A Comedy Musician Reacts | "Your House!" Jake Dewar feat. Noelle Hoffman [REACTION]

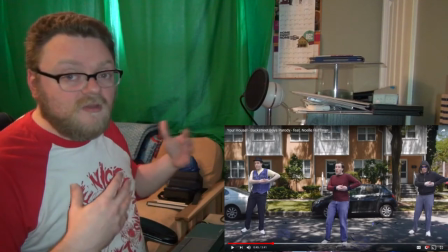249s
And it just sometimes keying out stuff, if it's got wrinkles in it,
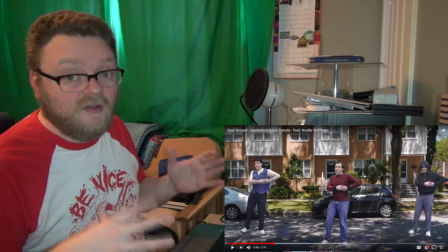254s
it becomes a problem, especially if you have it lit a certain way where the wrinkles cast shadow.
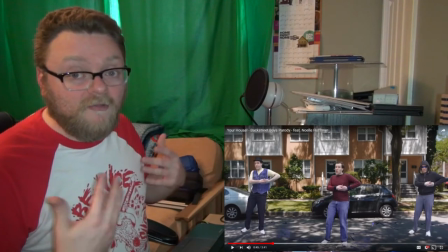259s
But it's a thing that we all run into, especially us amateurs. So it's, you know, it's gonna happen.
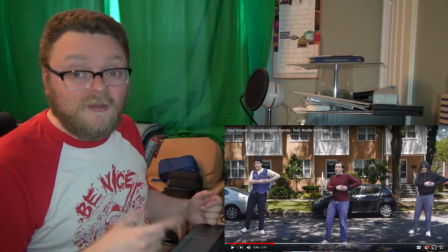267s
But I do love this. The song title makes sense now.
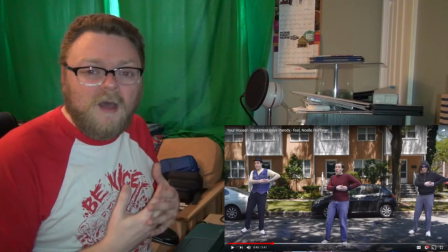271s
It starts out as like your typical boy band ballad about how much he loves the girl and is always trying to see her,
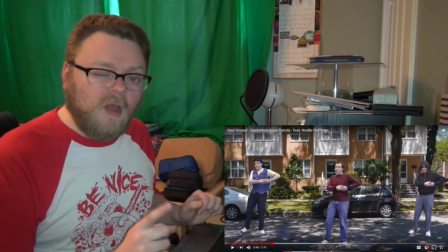278s
but he doesn't know which house is hers. It's great. It's a little almost Peeping Tomish, but I think that's also part of the joke.
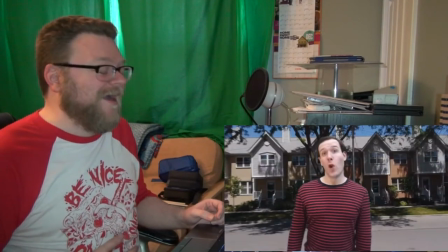286s I'm just gonna have to make a guess, because your place is not located on my GPS.
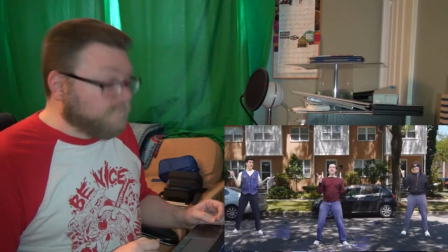294s Well, it makes no lack of sense. Where's your place of residence?
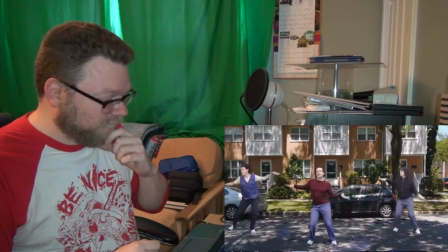298s So I'm incredibly frustrated by the awkward situation.
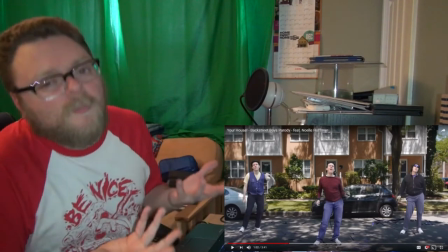306s
That dance is awkward. But that's the point. Again, that's where the humor comes in.
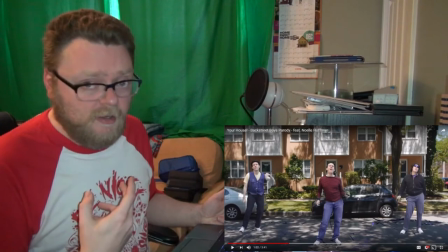311s
It's because he doesn't look like a typical boy band guy. Neither do I. You know, that's kind of the fun behind it, you know?
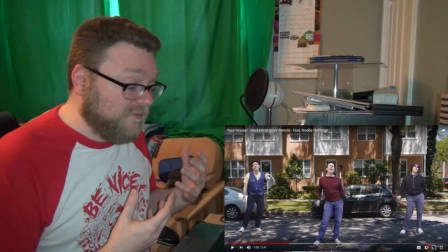320s
You're going to make it look awkward. It's going to be awkward because sometimes with boy band singer out, it's kind of creepy.
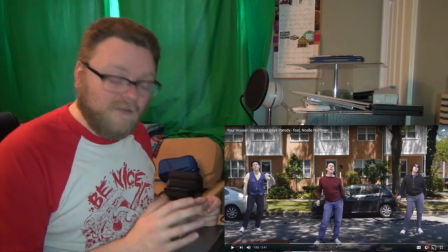328s
I dig this. I dig this a lot.
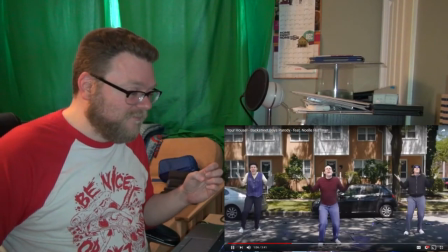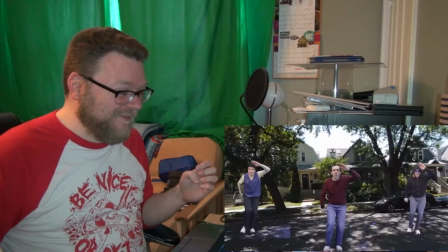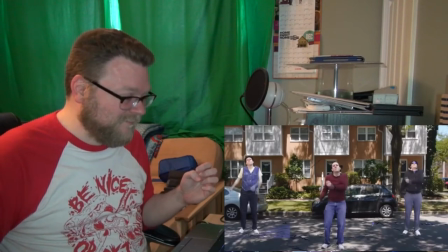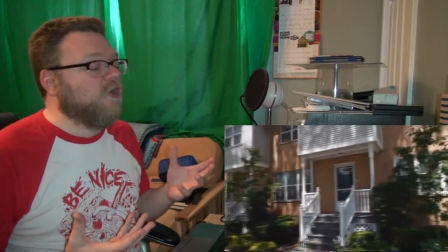353s
He's so tall, too. He almost seems like he's ducking.
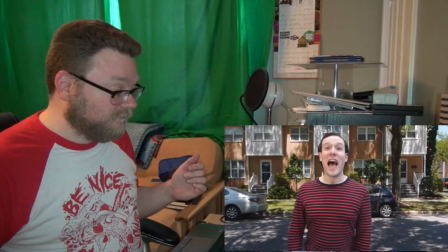360s
I dig the beat.
Baby, you said you were in the house that was green, but that's what every house here looks.
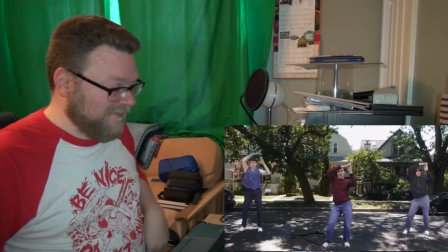368s Cut to the green screen. Baby, which do you mean? It's got some windows and doors, a chimney roof and a floor.
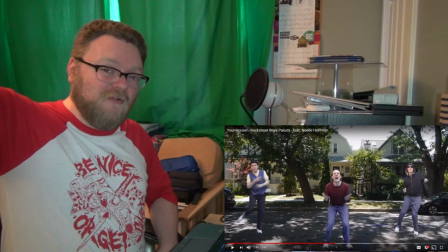375s Oh, baby, when I...
There was one moment where he reached for the roof and his hand got cut off because he reached past where the green screen was.
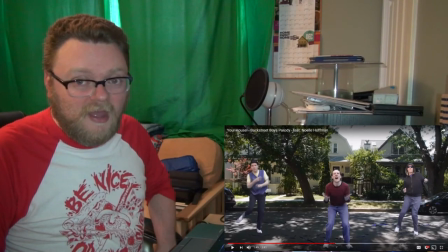383s
I do that a lot in my videos. I didn't even use a green screen. I just used split screen in my video for Summertime Jam. And you lose half of my body. Like, my arm gets cut off and a whole bunch of stuff in one of the split screen shots where there's multiple me's.
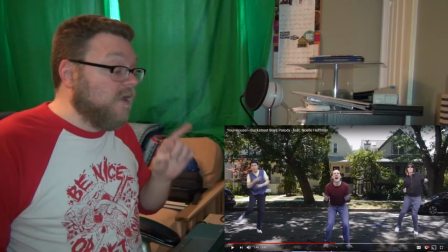401s
It happens, man. It's just a thing that happens. I will say, while the choreography is purposefully awkward,
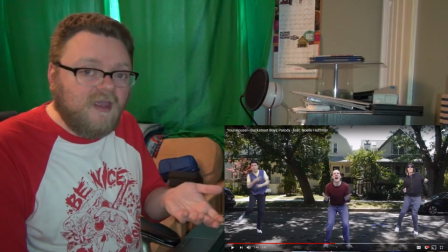409s
I do enjoy how in sync each of the versions of him are. When I did my music video, we didn't plan a choreography in the first video. There's technically two videos for it.
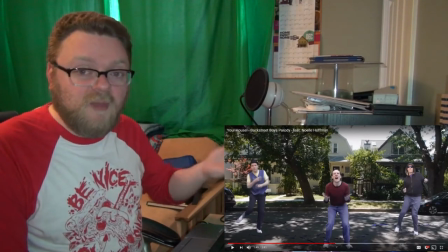422s
In the main music video that I'm in with my friends Ben and Mike, who were technically my backing band, although mostly it was Ben,
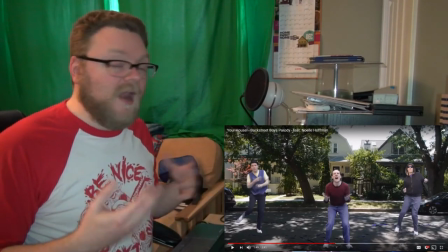432s
you know, they're just doing whatever moves they felt like in the moment. And then I shot a backing video for when I performed the song, so they're my backup dancers,
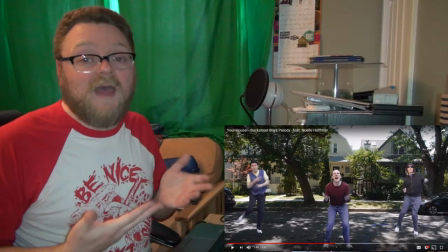441s
so there's multiples of them, and that one they had the same choreography for to kind of keep it more smooth.
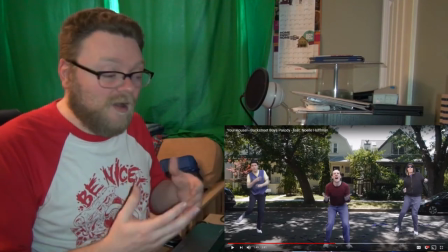446s
I appreciate them having the same choreography in this so much.
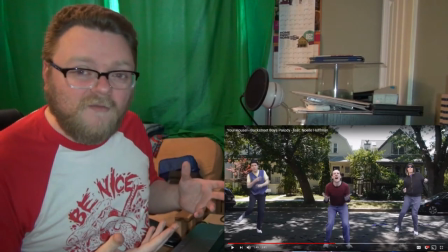454s
It definitely adds to the aesthetic of the pastiche.
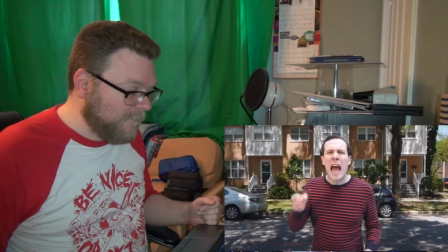457s I finally get to you, I promise you that I will be the biggest mess that you've ever seen.
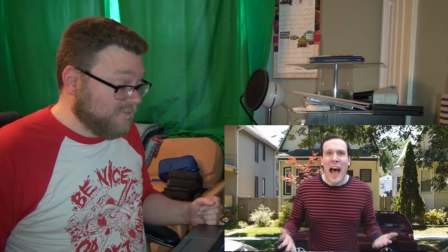464s Where's your house?
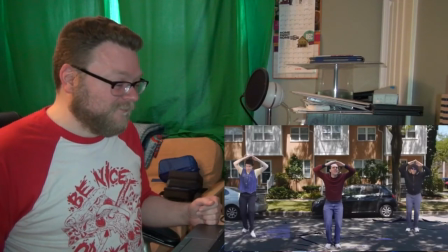471s I just can't find your house. Oh girl, I could be your man, but I'm not sure that I can, unless we only ever talk on the phone.
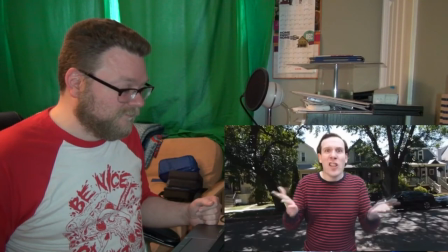481s Where the hell is your home?
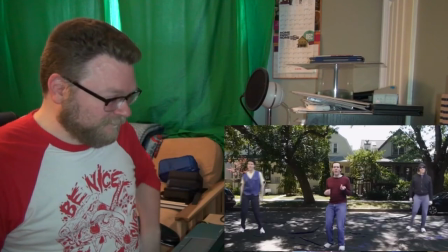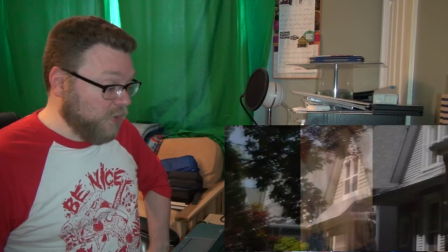490s I don't know who the girl is.
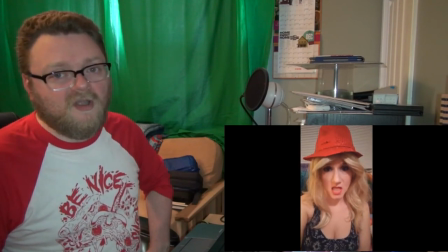495s
Oh, perfect.